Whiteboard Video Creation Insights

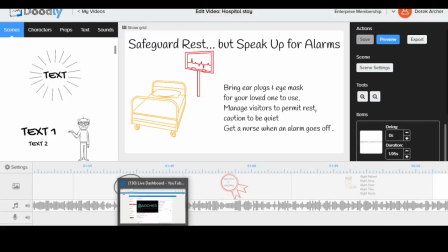Yellow conveys feelings of kind of a little bit of peace, but also some caution in there. So it's a mix between green and red. So yellow's a little bit, it's got that stoplight functionality going on.
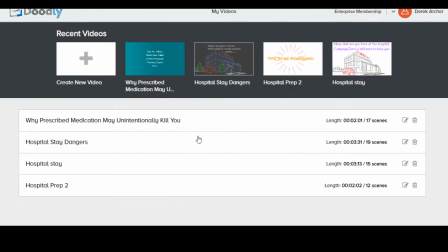So hopefully this helps, and you can see how I took some of the elements you were playing with and storyboarded them
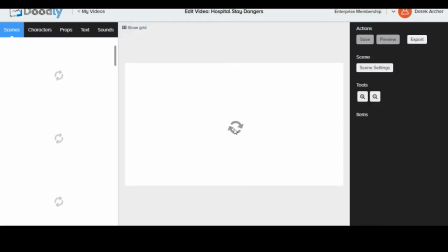here on what I changed into a chalkboard video rather than a whiteboard video.
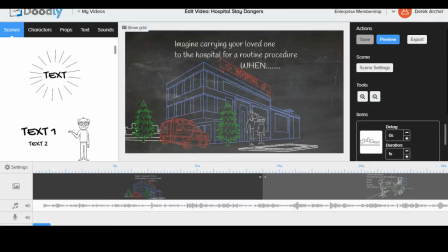And I thought that this turned out well. So take a look at this, because this will help you to see how to storytell starting from concept to finish.
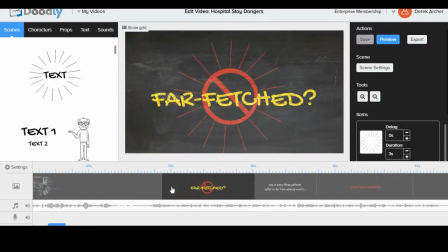Chalkboard videos have a little bit more polish to them. On this one, this scene here, you originally had this along with white text underneath. I decided to break it out because really you just want this to stand out. Is this a far-fetched idea? No, it's not. Well, why is it not?
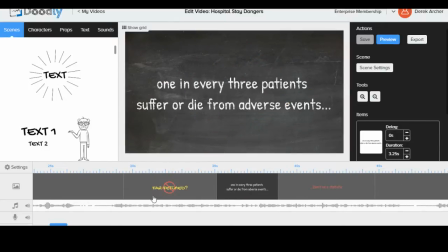Then the next page says, because 1 in every 3 patients suffer or die from adverse events. And then we pause a little bit more, because how does that pertain to the viewer? Well, then the next slide comes into play.
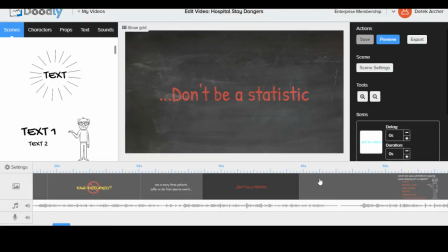Don't be a statistic. We don't want the viewer to be a statistic. So we're here to help, and we're conveying that, we're communicating that in how we tell this story. So you'll notice how I just kind of slowed way down. I didn't say as much, but I added some more poignant slides into play to help that story unfold, unpack more relevantly
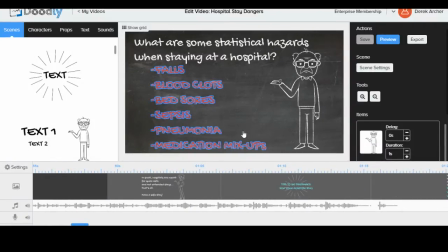to the viewer. And in the end, rather than ending on this kind of slide where you got a man who's kind of, oh, what's going on here? He's not a happy person, right? And it's good. This is a good slide for him not to be a happy person, because these are all the potential dangers of staying at a hospital too long, all right?
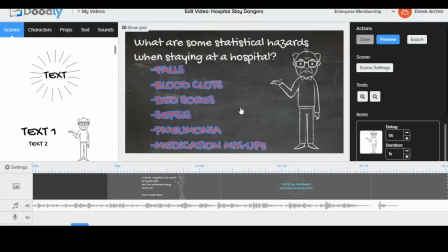So we don't want the viewer to come away with the feeling of, I should never, ever, ever, ever go to a hospital. They're horrible. They're like death mobiles or funeral homes. But what we're really trying to tell them is that the hospitals aren't meant to be places to live in,
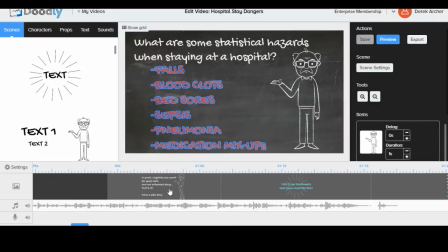to stay for long, because there's other complications that come with staying at a hospital. And so we want to warn them about this. We're building this goodwill, we're building this trust so that we can warn them, and then in the end leave them with a good feeling,
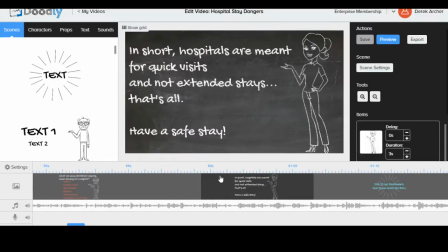kind of a final exhortation that, hospitals are not meant for extended stays. That's all. Just be mindful of the issues going on, and then
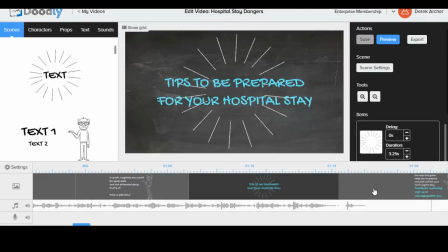go from there, okay? And so then it says, thanks for watching.
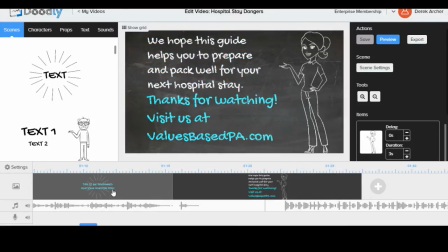Visit us at blah, blah, blah, blah, blah. All right? So that's how this gets unpacked, unfolded. You always want to end with your CTA and drawing them back to the original source. Hope you guys find this video helpful. I'm excited to see what you guys create and produce.
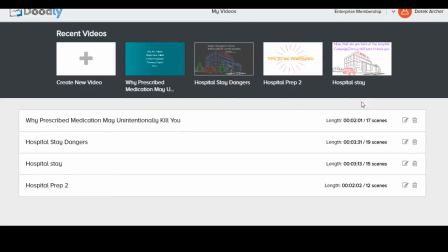I believe you can create wonderful, beautiful things, and I hope that this video helps point you in the right direction.
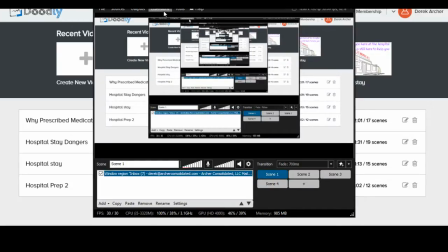Until next time, aim high, aim straight, and always hit your mark.